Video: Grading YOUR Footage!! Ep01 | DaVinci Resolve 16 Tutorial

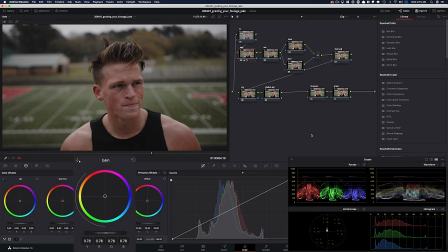[4:13]
Then I'm going to bring my gain down quite a bit to just like really let this image breathe.
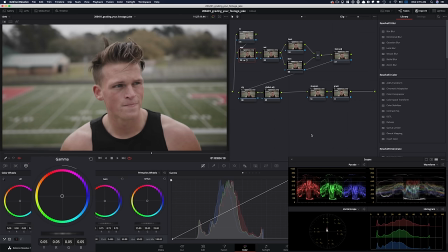[4:19]
And then I'm going to raise my gamma up to somewhere around here. I'm going to raise my saturation up somewhere around here. This is it. This is looking pretty natural. So far, so good. Let's move into our look node.
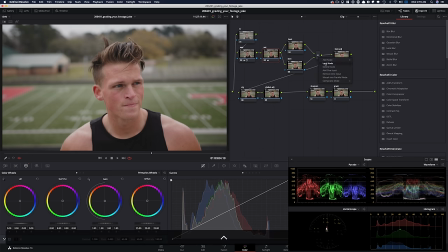[4:37]
First thing that I want you to do is right click here, go under composite mode.
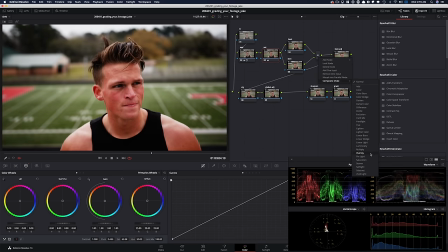[4:40]
And usually this technique is used for bleach bypass, but we're not gonna be necessarily doing that. So, and this is really heavy handed, right? Like look how much everything is pushed. So I'm gonna find like a happy medium by clicking on soft light. This gives us somewhat of a happy medium, but still not where we wanna be. It's still very much pushed.
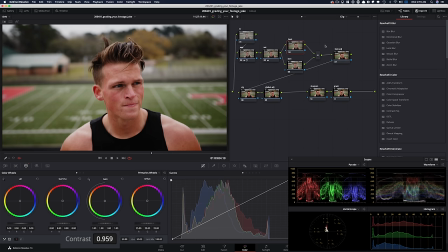[5:00]
So first thing that I'm gonna do is take my contrast and pull back a little bit, like not too much, just a tiny bit, even something like that. And then another thing that I want to do is I want to take my saturation and just kill it all the way. Boom. Like just gone. And just bear with me. We're going to create a really cool look.
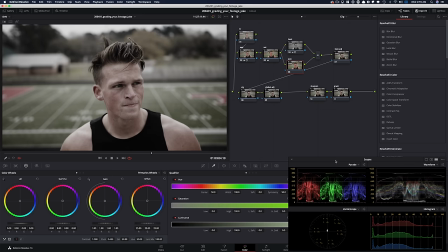[5:17]
Now I'm going to go under my skin. And that's where I'm going to just grab his skin.
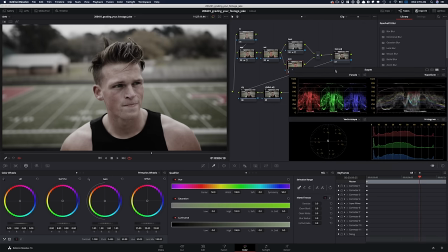[5:22]
And then that's where the look is going to come from. So let's go ahead.
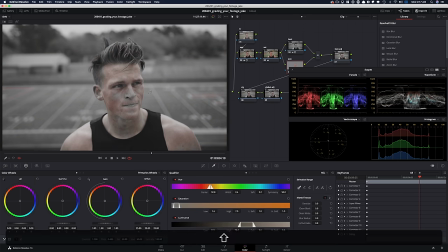[5:27]
Click right here. Qualifier. Grab this much. I'm going to hit Shift H to see what we're grabbing.
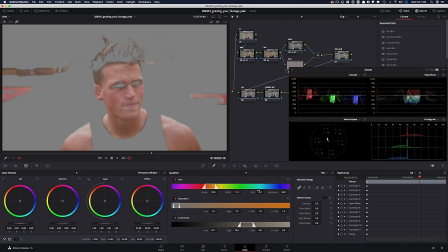[5:36]
And let's open this up. And this is pretty good. And now what we want to do is, let's see, I'm going to open this up so we don't necessarily grab his eyes at all. Something like this. And then I'm going to raise this up a little bit to grab his ears and then blur it out quite a bit.
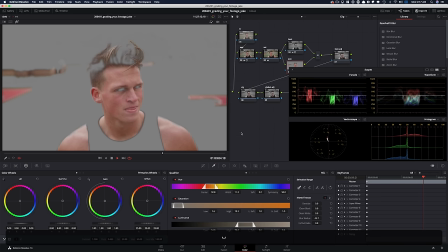[6:00]
Okay. Like I'm keeping it somewhere around here, like really just push it. And now this is looking really, really clean.
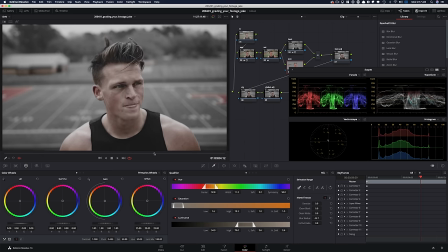[6:07]
So that's our key and it's going to hold up. So I'm going to park it on our hero frame. And if I do before and after, you can see that we pulled the skin very nicely. Okay. So we got the detail back even in his hair and everything. So now what I want to do is a couple of things.
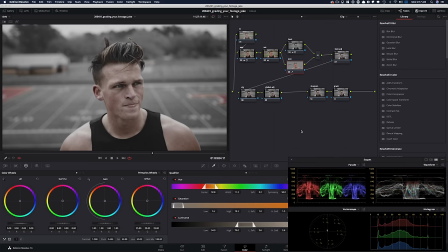[6:25]
First of all, let's start giving it some juice in here. Okay. So I'm going to go into my offset. I'm going to take my offset and just start moving it towards like this warm color. Like we're really going for a nice, interesting look.
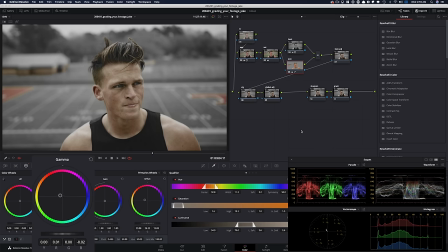[6:38]
I'm going to go into my gamma and do the same. I'm going to start raising it up to like warm it up a little bit, not too much. So even something like that, I'm actually going to take my offset and move it towards red too. And then take my gamma and do the same somewhere around here.
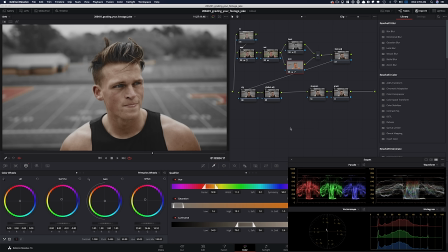[6:57]
This is looking pretty good. Another thing that I want to do here is clean it up. So once you create this effect that we did in our layer mixer, it dirties up the skin quite a bit. And to counter that, I'm going to go under my midtone. I'm going to pull it back to open it up and just like really see, soften everything up.
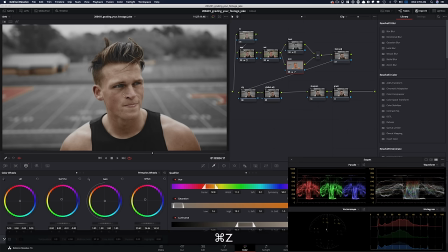[7:16]
So if I do this is before and then this is after, so you can see it opens it up quite a bit. This is looking really nice. Okay. One more thing here.
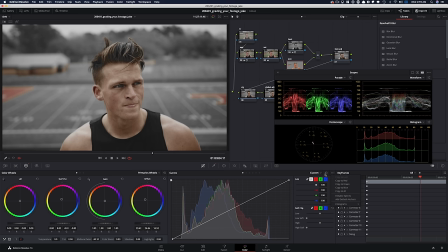[7:25]
I'm going to go in my RGB curves and I'm going to take it from here and lift it up a little bit.
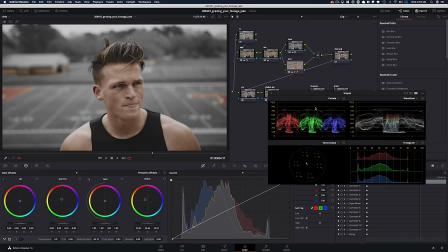[7:34]
Not too much. That's it. Just that much. Okay.
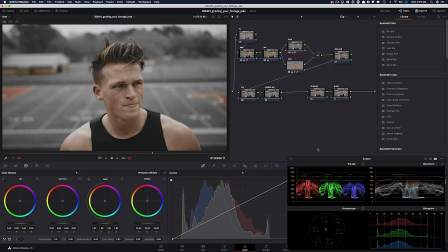[7:38]
Now what we want to do is I'm going to go in my look node and I'm going to split the difference.
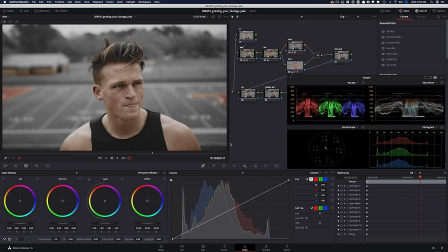[7:44]
Obviously, we just don't want it pure black and white. I mean, this just does not look cool.
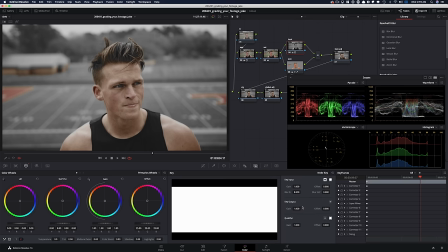[7:48]
So I'm going to go in here in my key settings and I'm going to split the difference.
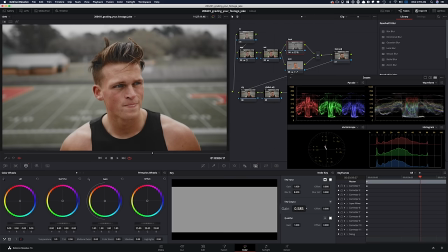[7:53]
So I'm going to start dialing it back so we can get some color back into our shot. And I'm going to park it somewhere around here.
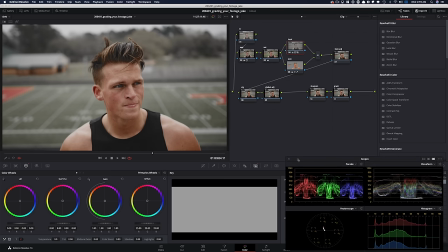[8:02]
Okay. Now, obviously, we see that our dude is just like there's way too much color on him.
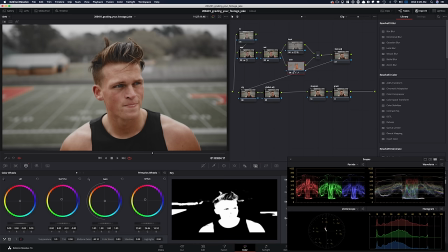[8:09]
And that's okay. We can control it in a little bit, right? Or we can even go in here and I can go into my saturation and just dial it back a little bit. Something like that. That's looking fine.
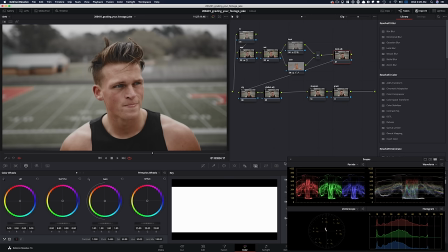[8:20]
And now what I want to do is under my look adjustment, I want to pop them out. Okay.
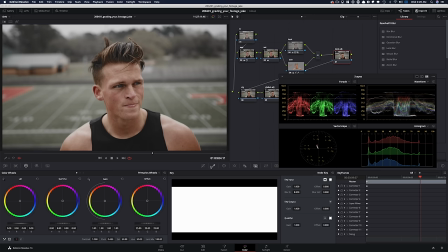[8:26]
Because we still got tons of room to play with, right? So what I want to do is I want to go in here. I'm going to click on my editable splines.
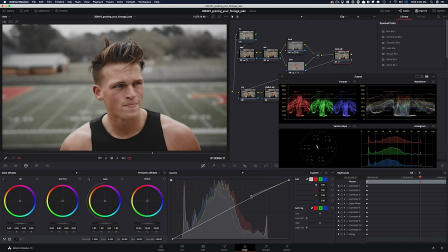[8:33]
I'm going to click right here and just a little bit, like just pop them.
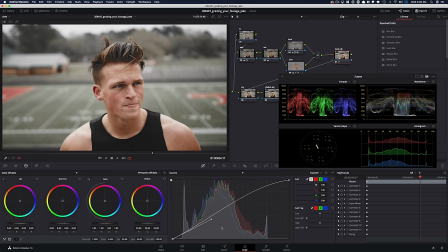[8:41]
So now what I want to do is just grab this and pull it down just a little bit, like not too much. I don't want it to be too contrasty. But I mean, that does the trick.
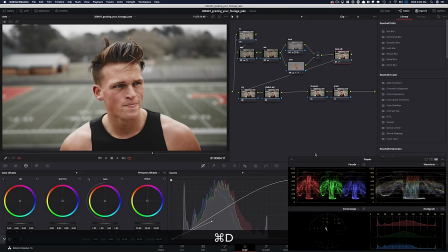[8:51]
It looks really nice. Gives it a lot of pop. Okay. Now in this node, that's where the magic is going to happen. So what I'm going to do is I'm going to tell this node to, hey, take information from the skin node.
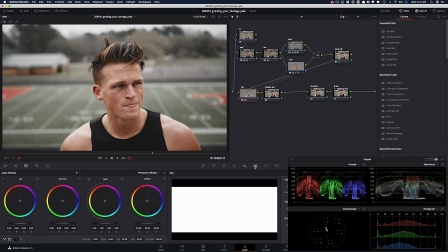[9:05]
And then let's go in here and invert it.
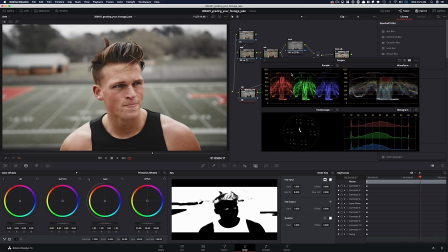[9:09]
So I want to make changes to everything that's outside of that skin that we selected.
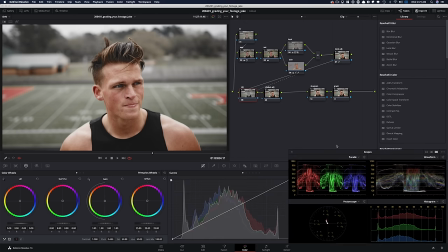[9:15]
And now here, what I want to do is I want to go in here, break the chain,
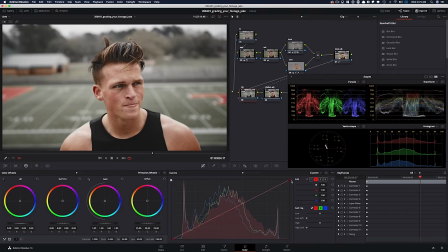[9:21]
go into my red channel, pull it down. That's what's going to give us that Chicago cold that we're going after. So just watch. Okay. First thing that I'm going to do, actually, let me reset that. And then I want to uncheck editable splines. And now if I go in and pull it down, just look.
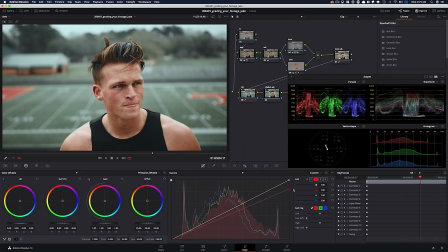It's really giving us that look that we're going for. And another thing that's really cool is that it's also selecting his eyes and it's giving him that Viking look.
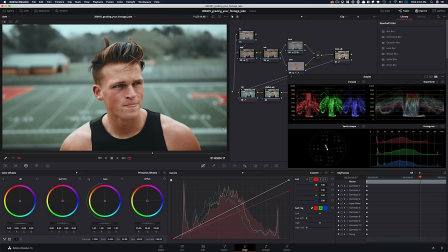[9:53]
I don't like how this gets so teal. So if we want to get some of that color back, it's really easy. I'm going to go into my log wheels and I'm just going to counter it. I'm going to balance it out. So I'm going to just raise up my highlights. just to neutralize that a little bit, okay?
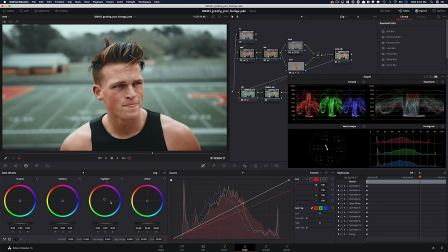[10:10]
And we just did that. So we didn't have to do too much, but it just brought some of that color back. We can do it a little bit more, but not too much, because I still want to keep it that cold Chicago vibe that I'm going after.
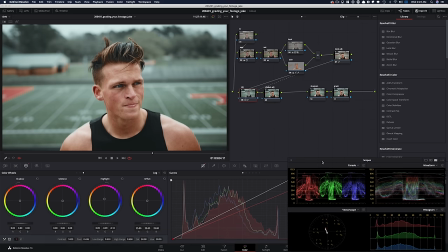[10:22]
And this is looking really nice. I mean, before and after. So in my global adjustment node, what I want to do is really just bring my black points down a little bit, like they're a bit too high. So I'm just going to go in my log wheels and I'm going to pull this down. But obviously, I only want to affect the bottom part.
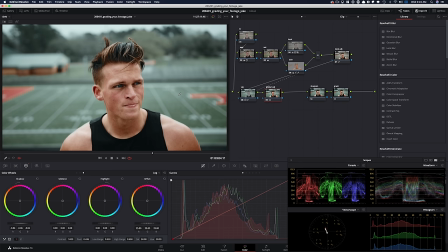[10:39]
I don't want to affect like his eyes in this area too much. So I'm going to control that with my low range. And just my focus right now is on his eyes. And I'm opening everything up. I'm just affecting his shirt and even just the darkest parts of his shirt.
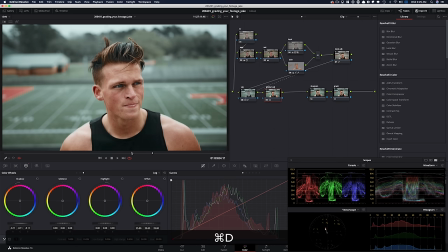[10:54]
So if I do before and after, you see right here, black points are very important in your image, right? Because this is what creates this illusion of this crazy pop. And we're going to go into our sharpening, and that's where we're going to pull this guy down to add some sharpening.
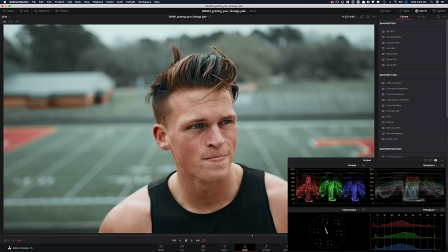[11:08]
And that makes a huge difference, because if I punch in and do before and hold it here for a second so you guys can notice what's happening, and then do after, just look at the sharpening.
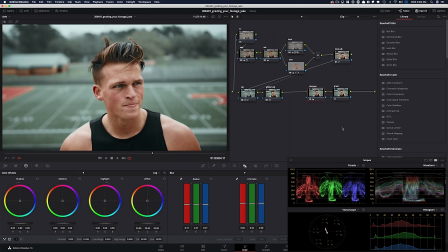[11:17]
It's like doing so much, and especially when you're working on something that's sports related, it goes a long way. And then this is where it's really going to sell the effect when we add our film grain. And you know how much I love my film grain,
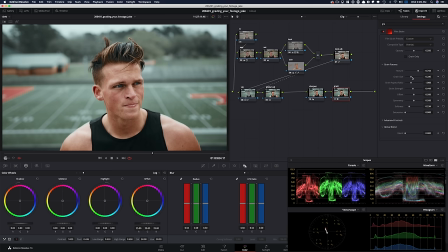[11:30]
but it is so appropriate to do it here with a shot like this and just to grunge it up and just look at right here.
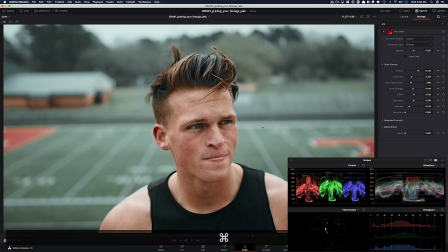[11:39]
And I'm going to give you guys some time to like really notice it. So let's remove it and just focus right here. And now I'm going to bring it back. Boom. And now if we just do a playback, just watch this.
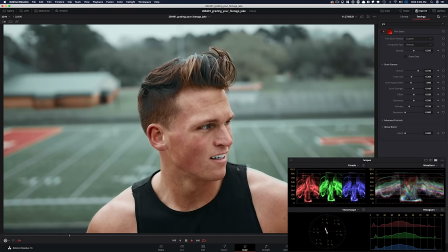[11:51]
Everything holds up. Like the key is holding up. Nothing is out of whack. Like everything is holding up.
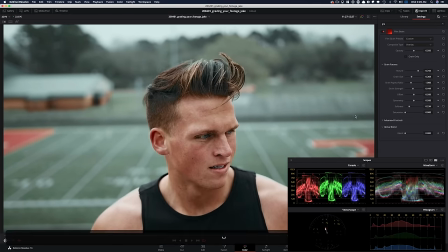[11:56]
And just look how clean it looks. It's absolutely insane.
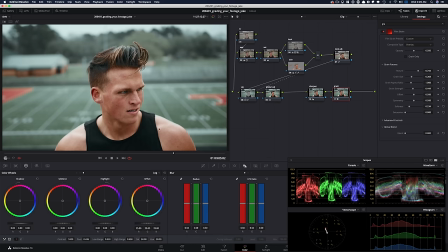[11:59]
One thing that I'm noticing right here around his shoulder, this is where the key might be falling apart a little bit.
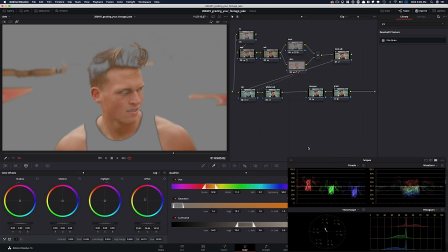[12:05]
I can see like right there, and I know what to do to fix that. Okay, this is happening in this saturation node. So if I punch in right here, what I want to do is I'm going to take this and pull it back just a tiny bit, not a lot.
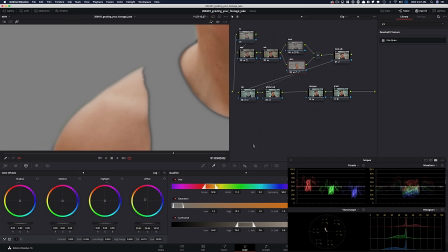[12:23]
Like literally 1.3. And now if I just come back, see, it fixed that problem.